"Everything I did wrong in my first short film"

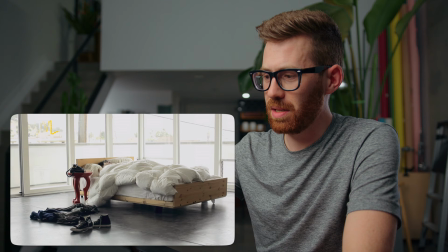[4:08]
I think we needed a lot more props. We needed some furniture over here. In terms of lighting and cinematography, this could all be much darker.
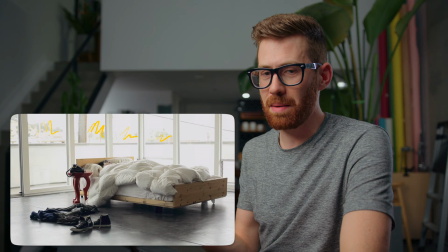[4:16]
You see how this is all blown out? The camera, the 5D, doesn't have a lot of dynamic range. It had no log profiles.
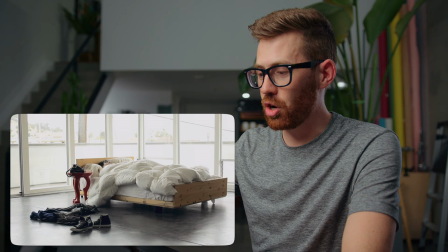[4:22]
But if I were to go back, it still could have been darker and try to expose for this stuff and maintain those highlights.
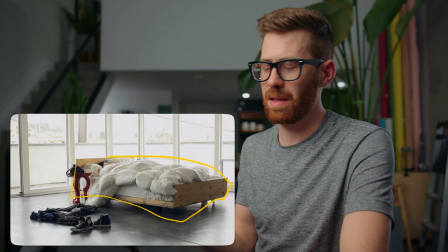[4:29]
It's actually okay for our subjects here to be darker than they are in this frame. People would still understand the scene.
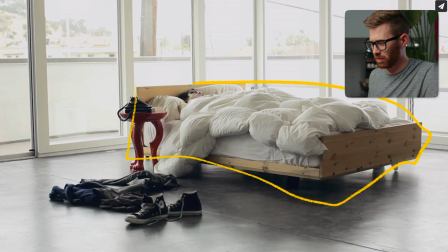[4:35]
We're working with almost no lighting for this whole thing. There's a few light panels, but I don't know if you can really even see them at play. Also, this line is crooked, but it could be worse. That's our first shot. So this is our couple waking up.
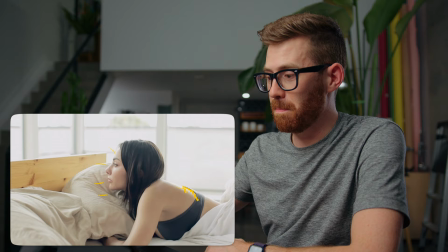[4:47]
This is kind of a nice shot. Again, I blew it by being just too bright, like the blown out highlights on her back, on her face, that could all be much, much darker.
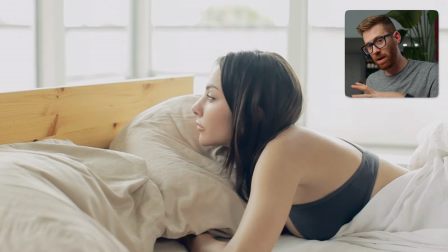[4:56]
Same with like this tree could have been preserved better. With a modern camera, this shot would have looked nicer just as it is.
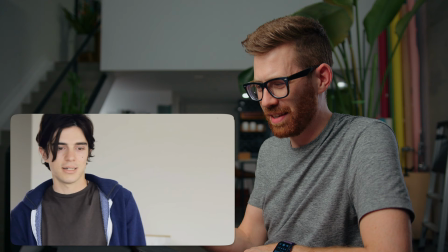[5:02]
I could have recovered more highlights, but, and now we're getting a sense this might be a bit of a one night stand. He's taking off.
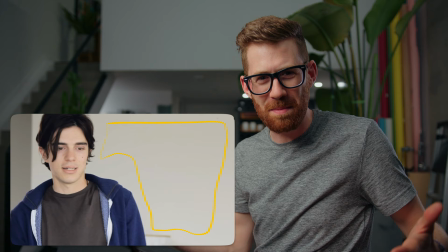[5:08]
This might be the worst shot in the whole thing. Like he's a little overexposed, but what's with this big empty area?
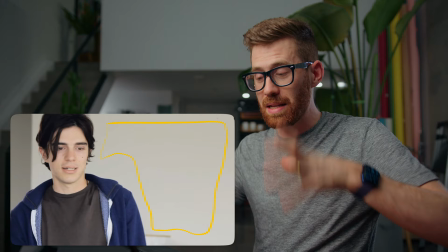[5:14]
Like what kind of framing is this? There should be something in that background. I think the mistake I was making here is That's the position he ended up in when he stood up.
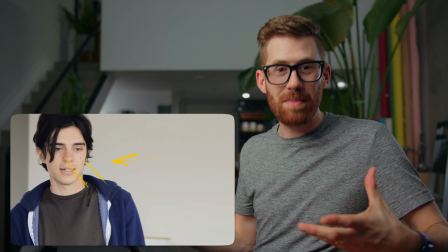[5:22]
So I just filmed in there I didn't realize I could just move him to another part of the room and as long as his eye line matched up
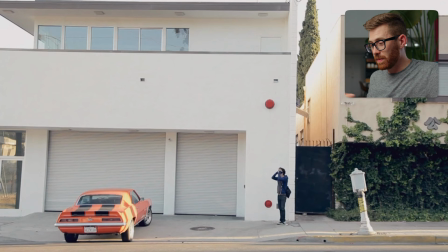[5:28]
And he was still looking at her it would make sense and it could be a lot more visually interesting This is our establishing shot that
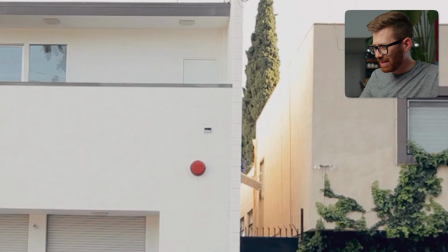[5:34]
we start with and come back to over and over and I think it was a pretty good idea It looks a little bad again.
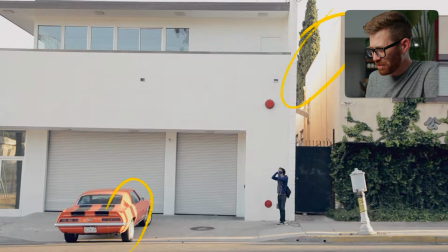[5:39]
It could have been darker. This is blown out doesn't have to be the blown out highlights here Darker darker darker another funny thing.
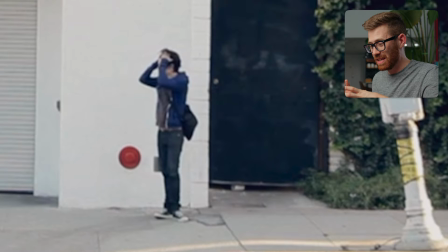[5:45]
This is not very sharp like when you zoom into it This is actually in 720p I don't know if I even exported this
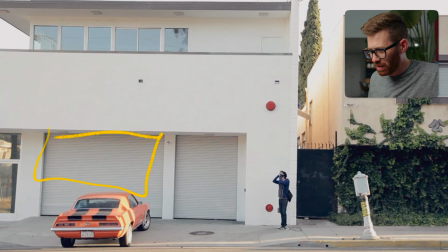[5:52]
final product in 1080 also look at all this moiré going on here Man cameras have come a long way.
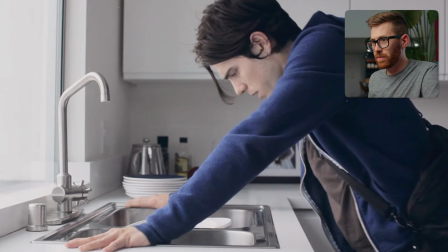[5:58]
I think I was on to something with the shot, but again my lines are not straight I don't know what I was thinking So he goes outside, sees that his bike is missing, comes back inside and I like this shot. I think this is basically a success.
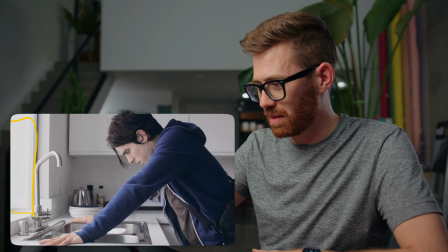[6:11]
The highlights in the window here aren't really clipped. They kind of held. His face has this nice light coming in.
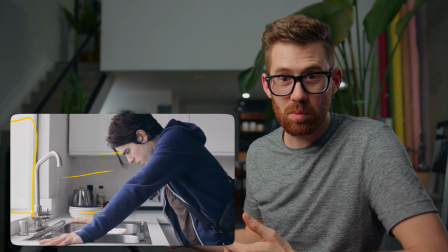[6:17]
Again, we didn't do anything to the shot. I think it just mostly worked out. I like this.
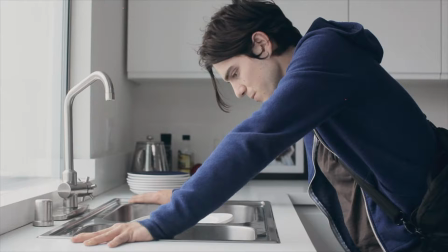[6:21]
I was thinking his performance here was decent, but there was this big mismatch in tone and that's me not understanding directing.
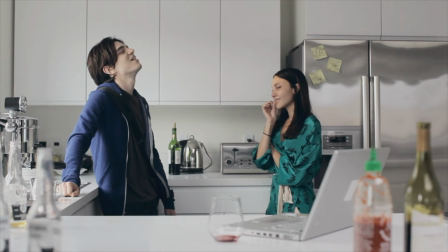[6:27]
I let this shot play out too long wide. I should have been cutting to closeups of her, which I didn't even record.
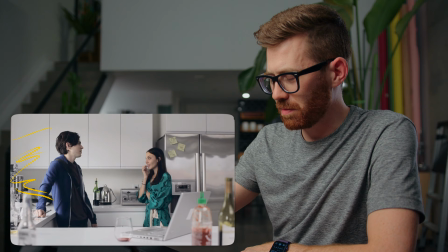[6:33]
Lighting wise we have this nice natural light especially coming in from this side But if I were to do this again now I'd
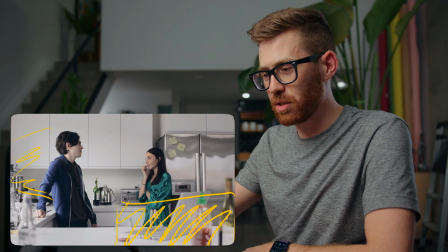[6:38]
rely more on this and maybe have some negative fill all behind the camera here that was kind of
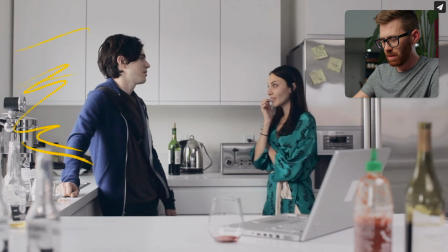[6:44]
Blocking off that light coming towards them. So there'd be a bit more shape So she'd be a little bit more shaded here And yeah that light coming from the window would just be
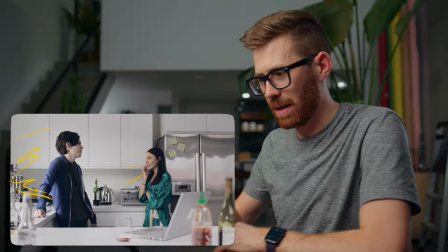[6:51]
lighting her up He'd be a little more backlit just add a bit more drama to it right now It's kind of flat and now the car shots
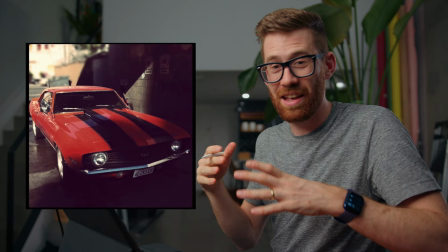[6:56]
So the fact that Bruce had this car was so much of like why we wanted to include it it's it's an awesome car and we got a car
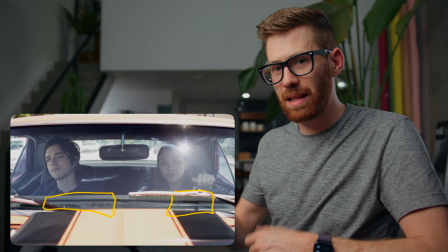[7:03]
mount from film tools the tiny bit of lighting we had is hiding in the dash here i think each of them kind of has a
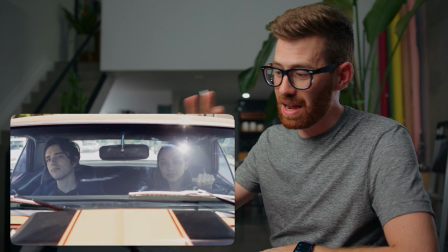[7:09]
little led light that's just giving them a tiny bit of fill in their face it didn't end up doing much in the end and it's not what
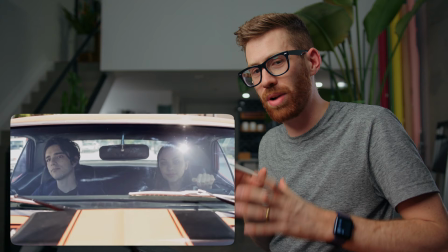[7:15]
i would even focus on if i were to redo this again i would have paid more attention to which directions they're driving so spend more time
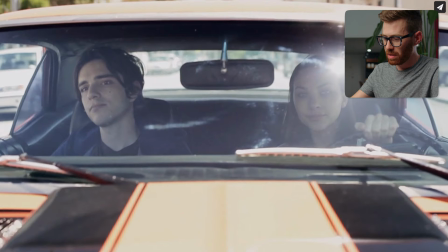[7:22]
scouting and looking at how the light is falling on them and on the background the fact that the orange of the car is totally blown out in the front here.
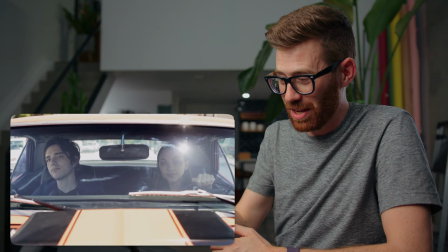[7:30]
Gross. But the camera's moving. It's strapped to a car. Like that's pretty cool. And it's not a GoPro.
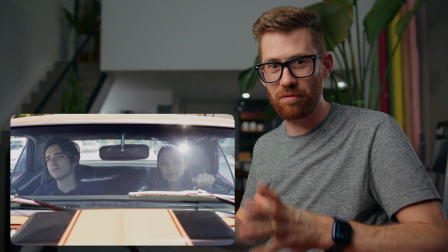[7:35]
We got shallow depth of field. These shots could have worked if I just had a better understanding of like which direction they should be facing and sort of scouting for the day.
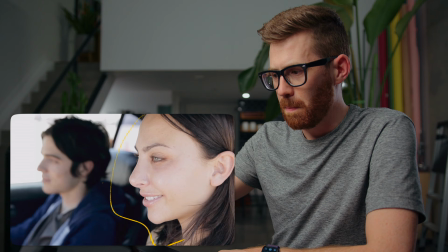[7:42]
And looking inside the car, we can really see this at play. So she's driving down a street where, first of all, this is all overexposed. Like she is too bright. But even if we kind of lowered the overall level, this doesn't need to be blown out.